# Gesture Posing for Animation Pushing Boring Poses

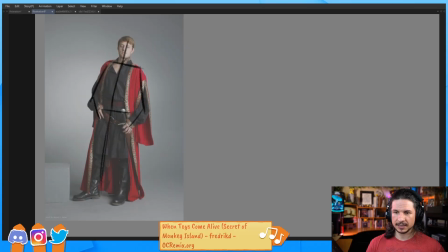53:52 The arms are bent kind of evenly. If I was to analyze this and just kind of go, okay, here's my line of action, here's the angles that I want to get, it's not super interesting.
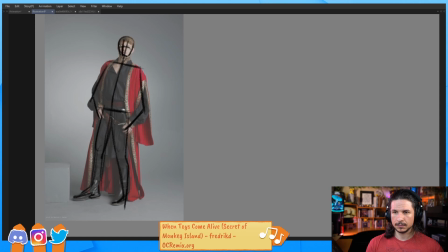It's okay, but there we go. Does that look good? Not really.
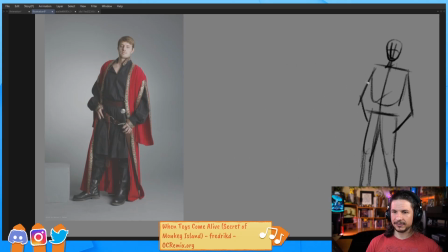54:28 It's very stiff, very straight. Everything's bland. So let's push it. Let's look for any little details. Well, it kind of looks like he's got his chest puffed up. Maybe we'll exaggerate that because this is some arrogant king who thinks he's better than everyone else,
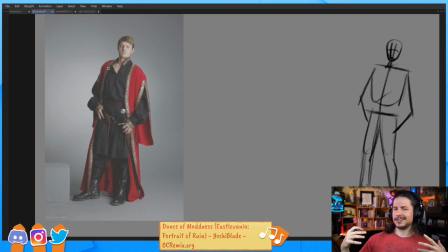54:45 or some arrogant baron who's just walking into the party and it's like thinks he's just the what would be the term? The cream of the crop. That's the one I'm looking for. So we want to push that chest up.
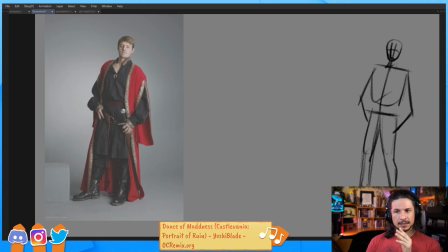55:00 Okay. So we've got the contrapposto that we can think of. The shoulders are this way, so we can push the hips a little bit more this way. Straights versus curves. We can bend this here. And let's try to exaggerate that straight right through here.
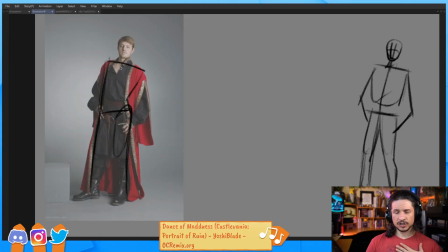55:20 So we start exaggerating that. Twist. Well, let's think of the MVP. That's a good way to put it. So how does he want people to perceive him? Is he straightforward and he's like chest out, haha, look at me,
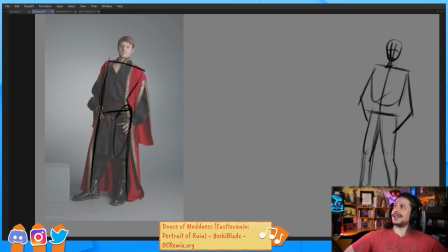55:37 the hero pose where it's like just like behold me, the greatest? Or is he, oh, you're not even worth my time? That changes his personality.
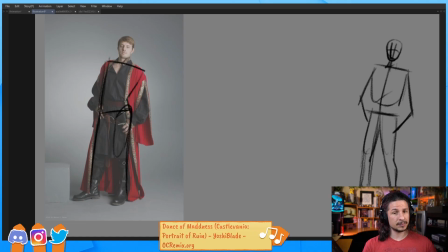55:52 That knowing who this character is changes how we can push the pose, or changing what the story is supposed to be changes the pose. So if he's supposed to be kind of this like
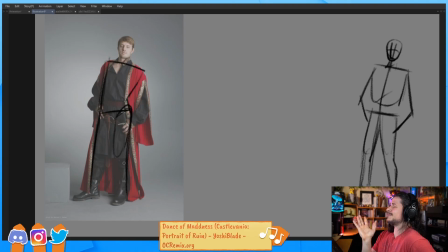56:04 nose in the air, better than the rest, and he like, don't even approach me, I'm too good for the likes of you kind of thing. Well, let's push that twist so that the chest will be rotated up and out here,
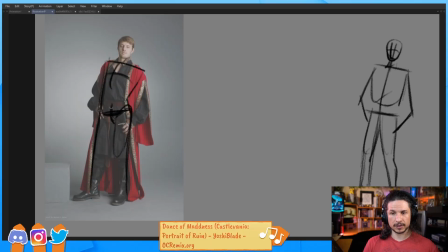56:19 whereas the hips are going to be kind of more forward. So essentially what we're doing is, let's draw it in a cube form here. The chest is kind of out this way, up,
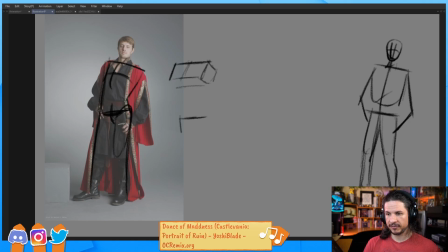56:35 whereas the hips might face a little bit more towards the audience. So we get something like this. You get that twist in the body, the upper chest there. Okay, let's keep pushing this.
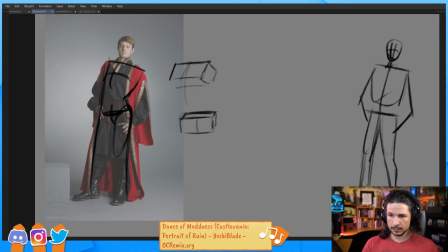Let's kind of simplify this here. I'm getting a little too complex anatomically. That's something I have to remind myself a lot, is sometimes I'll start like putting musculature where I really don't need.
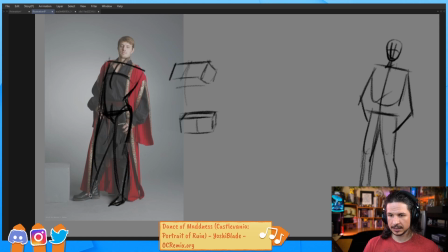57:18 And then let's kind of push this leg out here. And then the shoulder, if we want him to feel like he doesn't want to interact, that shoulder is going to be higher. Even though it's kind of angled down,
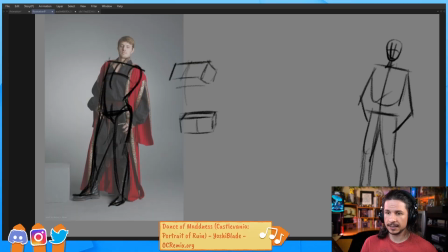57:34 it's going to be up and kind of blocking his subjects a little bit, or whoever it is that's looking at him. So it's going to be a little bit more forward. Now the arms, look at how they're just kind of even on both sides. What if we just put one higher than the other?
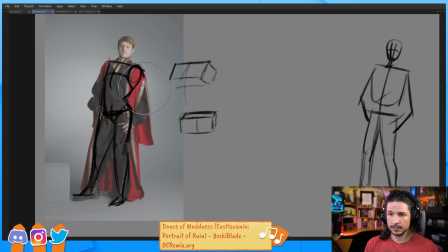57:52 So maybe this arm we kind of let hang just a little bit more
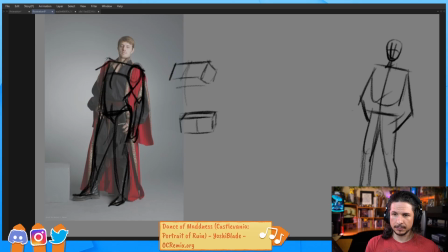58:04 down here, whereas the other arm we raise up. And we don't even have raised it up that much because we lowered the other one so much. But we get something like this.
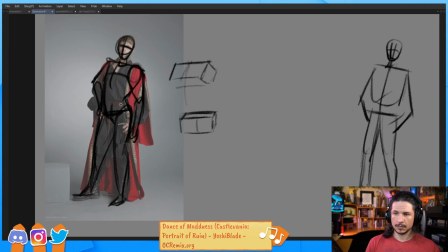58:24 Okay.
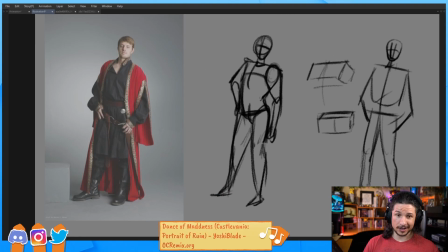58:27 How does that feel? Well, visually, I could draw that a lot better, but it's a little bit more interesting.
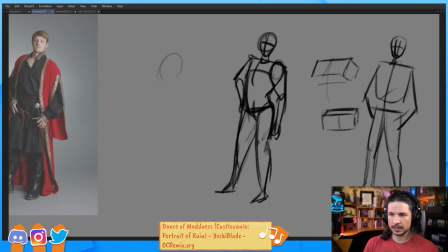58:34 Now let's actually just take that now and try to push it more so to get a little bit more visual appeal instead of just tracing. And honestly, tracing is fine as long as you're getting the ideas out. So I want that nice straight on this side.
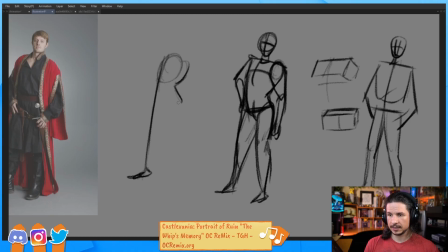58:52 Let's try to push that visual appeal here. And I think I can push us straight in this leg a little bit more. So a little bit more like this.
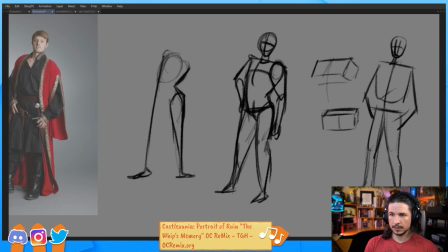Let's push that twist in there a little bit more. Maybe this arm, I kind of like it just leaning down here.
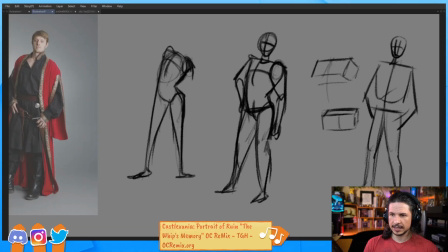59:31 So let's kind of take that whole arm and just let it droop. So we could do something like that. So I did one version, and now I can iterate. Okay, let's do another version.
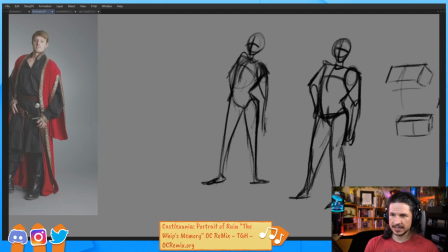59:50 we'll keep the same basic concept, but let's try to exaggerate something here. So let's try to exaggerate the line of action.
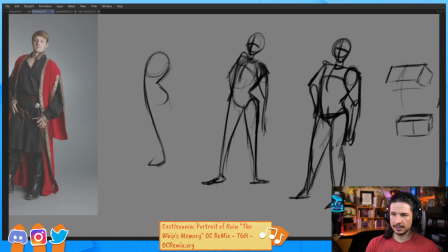60:04 Maybe push that leg further back so that the other leg comes out here. The shoulder here, let's kind of bring this arm in. I kind of like that already.
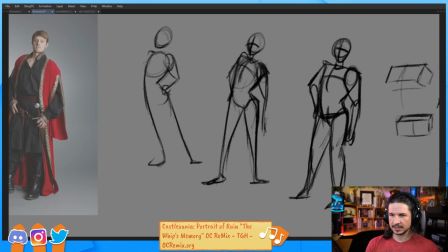60:20 That arm in, it just feels better. And then this arm down. Yeah, I'm already liking this a little bit more.
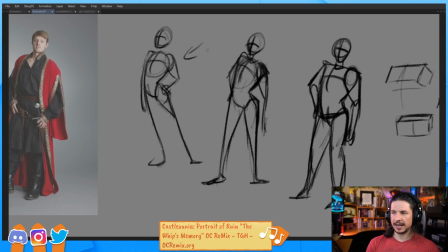60:34 I'm not sure about the legs, but the arms definitely have more of a arrogance to them by putting it this way.
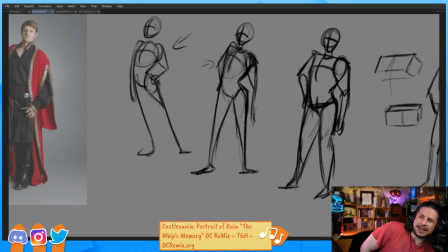60:41 This way it almost feels like he's leaning over, and it feels tired. It's almost like he's looking at something, what's that? And he's just tilted over. And, Whereas with the arm up, it's kind of just sashaying a little bit more.
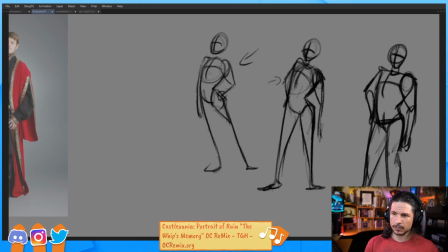61:00 So we keep going. Well, I like the arms, but let's try the legs again. And I could just erase this here. So, okay, I like the upper body, but what if
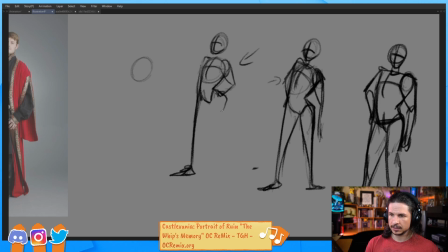61:15 legs go other way? So out and then in. And you could always just copy the image if you're doing in digital, or trace over the original and just change the legs.
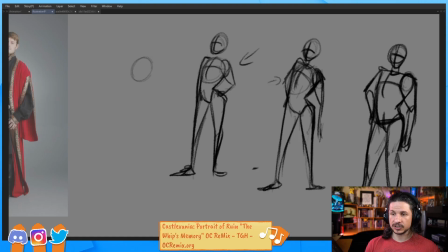61:30 So something like that. You actually see this a lot in storyboarding, even in 2D story or hand-drawn storyboarding. What you do in that case, because you don't want to be erasing a whole bunch of stuff, or maybe you have a revision that you want to do, you take a post-it note.
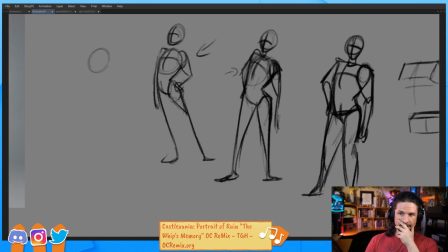61:48 So let's say we have this drawing here, and man, I like this version, but I want to see how it would look with different legs.